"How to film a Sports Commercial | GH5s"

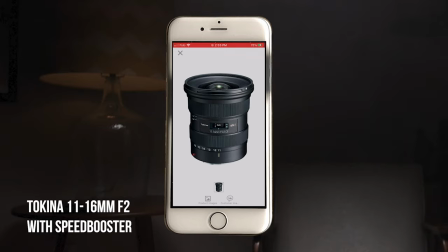3:51 I brought the Takina 11 to 16 with the Metabone speed booster which makes it f2 and I brought my 24 to
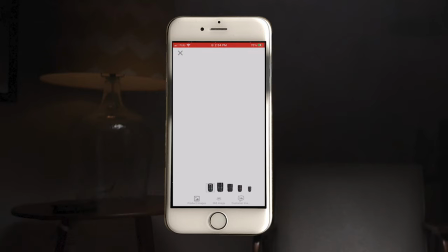3:59 105 with the speed booster makes it an f2.8 Canon lens So I had these two lenses and I pretty much shot the whole thing on the Takina 11 to 16 The
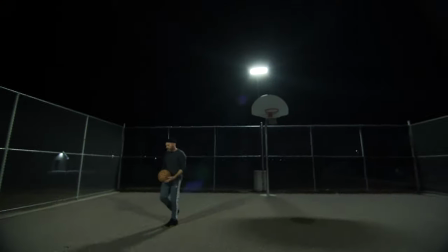4:07 really cool thing about the the Takina lens which I didn't anticipate was I got these great long lens flares That kind of looked like kind
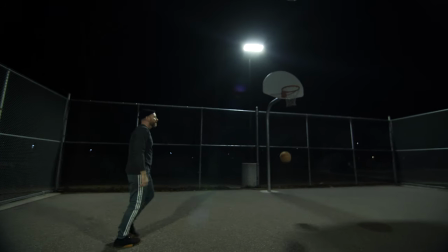4:13 of anamorphic where the flare was kind of crossing the whole screen And I really thought it looked cool and I really didn't anticipate so it's something I want to use on future shoots I knew I want to use a wide-angle lens for the action of this commercial Because I really wanted you to feel
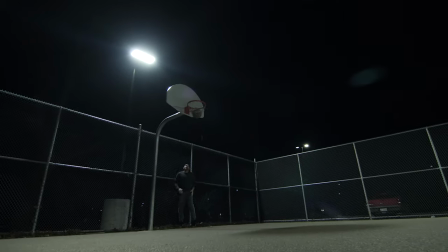4:28 like you were right there with Tom So we could really feel the action of his fast movements when he was dribbling or shooting etc So one important thing here is I wanted the action in the film to feel very fast and very real So I changed my shutter angle to 90 degrees which allows you to have more
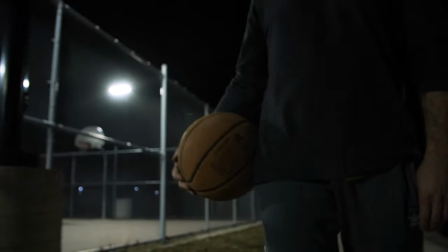4:48 staccato feeling with the film. There isn't as much motion blur like if I had it at 180 degrees.
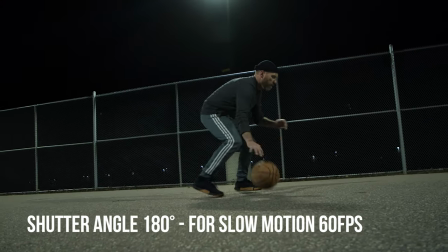4:53 When I shot the slow motion stuff, I changed it back to 180 degrees, but when I was shooting the real-time stuff, it was all 90 degrees.
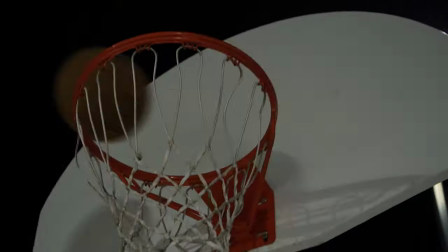4:59 And in addition to that, I was very close to Tom, so we could really feel the action and be right there with him when he was shooting. And I really think it worked well. The biggest thing I had to learn as a cinematographer was backlighting.
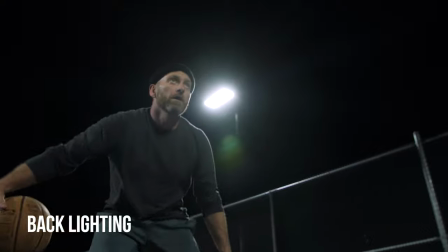5:12 And I don't know why it took me so long to realize that things look so
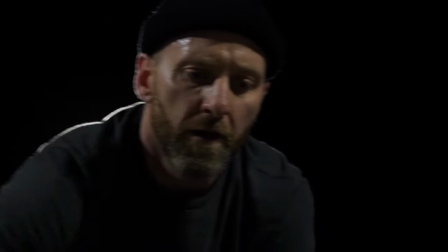5:17 much more beautiful and cinematic when you have the light behind your subject or your object that you're filming to create cinematic footage and it's it's just
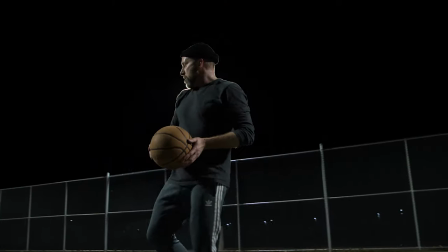5:27 about creating shadow and depth giving your footage this depth opposed to
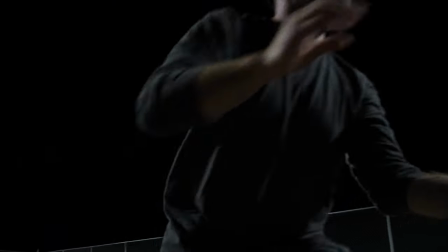5:31 if I had tom lit by the street lights from the front of his face it would look very flat there wouldn't be any depth there's no shadow
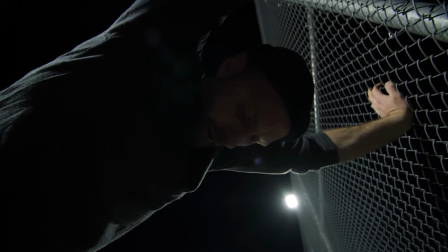5:39 there's no dimension it was very important when I was filming this commercial to keep the light behind Tom when we were filming no matter where we
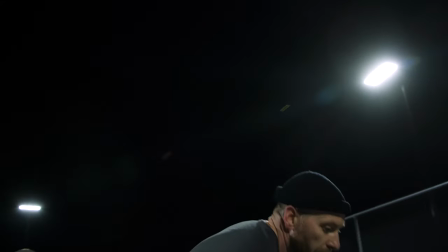5:46 were filming. Now obviously in some cases because there was four key lights on the basketball court it was hard to keep the light behind him but I think I did a really good job with keeping the light behind him considering the fact that there was four key lights on the basketball court and I was
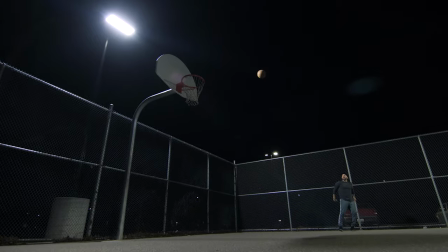6:01 really happy with how it turned out. There was actually a lot of different depth and shadow coming from the four different lights depending on the angle that I chose.
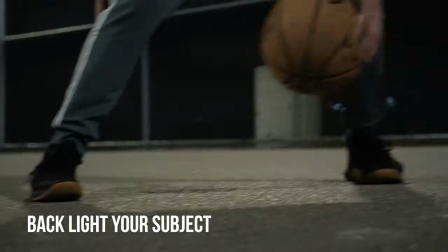6:08 So I think the takeaway here is whenever you're filming Try to get that light behind your subject. Okay, I hope this video was helpful. I hope it answers your questions about how I filmed this commercial for my subscribers out there that requested this video.
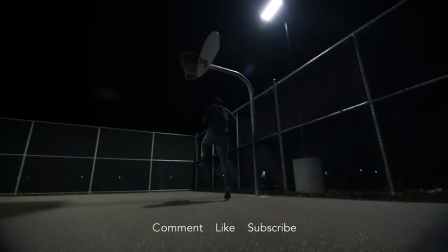6:21 If you're new to the channel and you want to see more videos like this, hit subscribe, hit that like button. It really helps me out. We'd love to have you on board, and we'll see you in the next video. Peace.